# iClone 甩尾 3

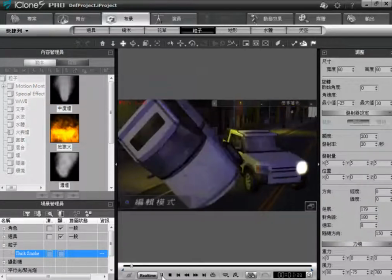所以呢我的就变成这个样子这样是不是就合理了
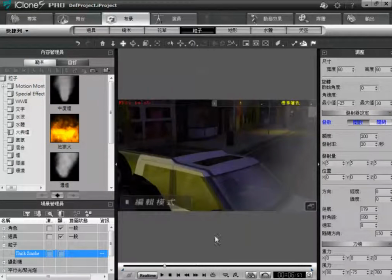就不会观众就不会那个觉得他怎么在里面动也不动
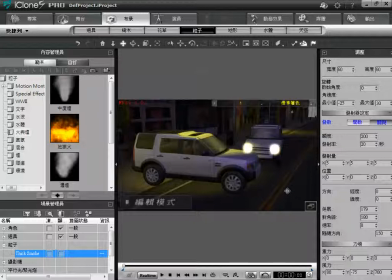因为观众会看到烟那这个时候呢就要赶快接下一幕了不要再演下去了所以一个专案就是一个HackHack知道吗一個影片的一個題目了影片不是好多幕嗎分鏡條
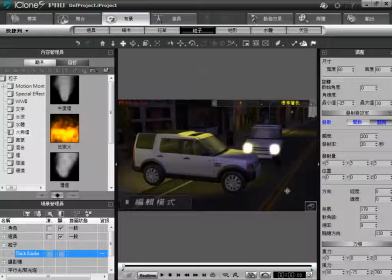然後等等等等那就是題目然後人家趕快換下一個專案了這個專案已經沒事了結束了要再去演別的戲了這樣組成一個場片好我們剛剛說炫霍觀眾的眼睛呢
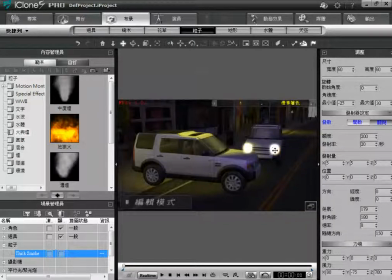你們看到這個燈喔好假算是亮了啦這是假假的那麼我們到舞
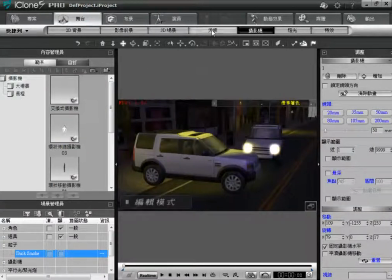台第一次來這邊舞台天氣天候這邊有一些東西
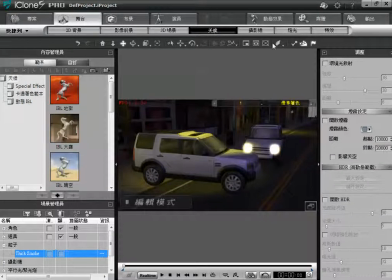舞台的天候在右邊右邊找一下你可以用下單選單找到HDR高通貸範圍開啟它這叫做我說的炫耗然後這邊有一些功能對不對
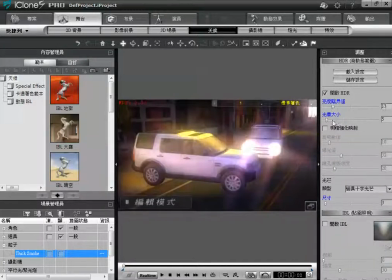比如說你越強它就越強這就不太合適了
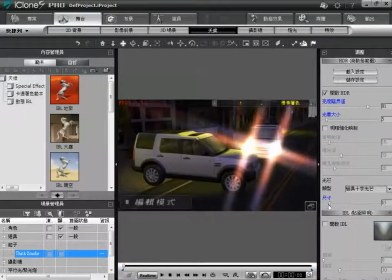那以我認為應該是光芒尺寸要大一點過去炫耗了可是不管你怎麼玩它我還是覺得原來這兩個方塊的
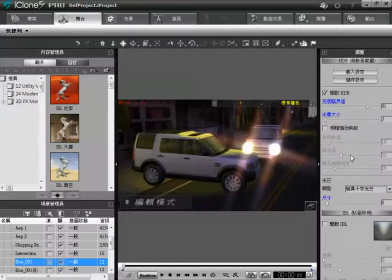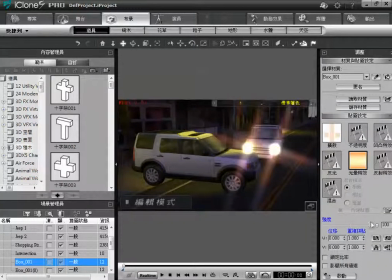這個太強了小弱一點有沒有不要那麼強不要那么强就比较正常的这样子我认为这个专案就结束了
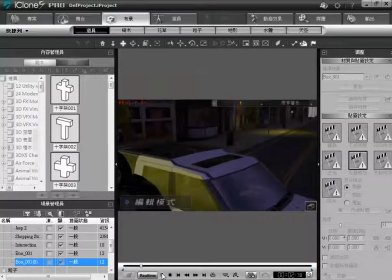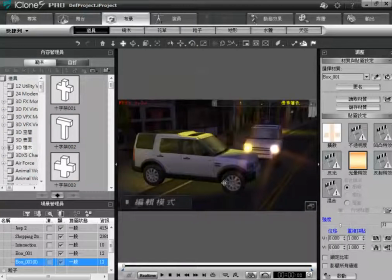有没有问题我刚刚玩什么我刚刚玩HDR
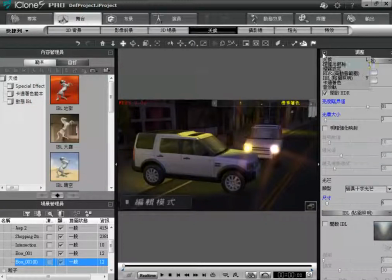舞台的天后这边有一个HDR交通单位把它勾起来有勾没勾的差别就是亮的地方会有这种懵懵的还有啊你有沒有看新建迷航記最新的
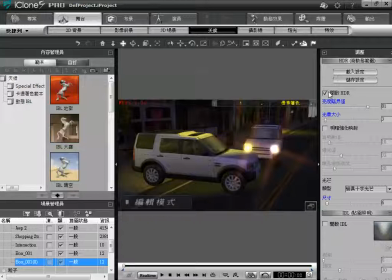第一二集它的攝影方式不是用這種光它是有光你看現在是一個十字光因為這邊是選十字光那你選平光水平光就變這樣水平的
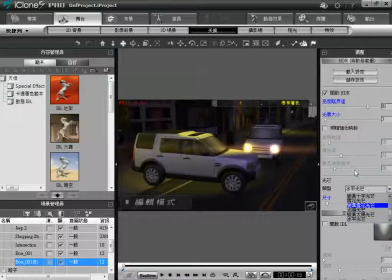也是一種效果這邊有很多種選項到舞台的天后勾起HDR那这个专案就结束那记得传达你要算影片的就算影片
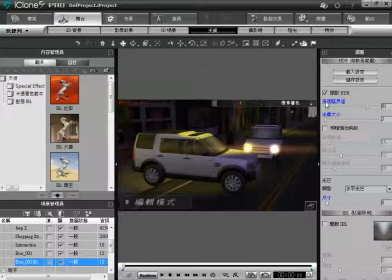以车灯来讲我建议用水平光比较像如果你用十字光就太华丽了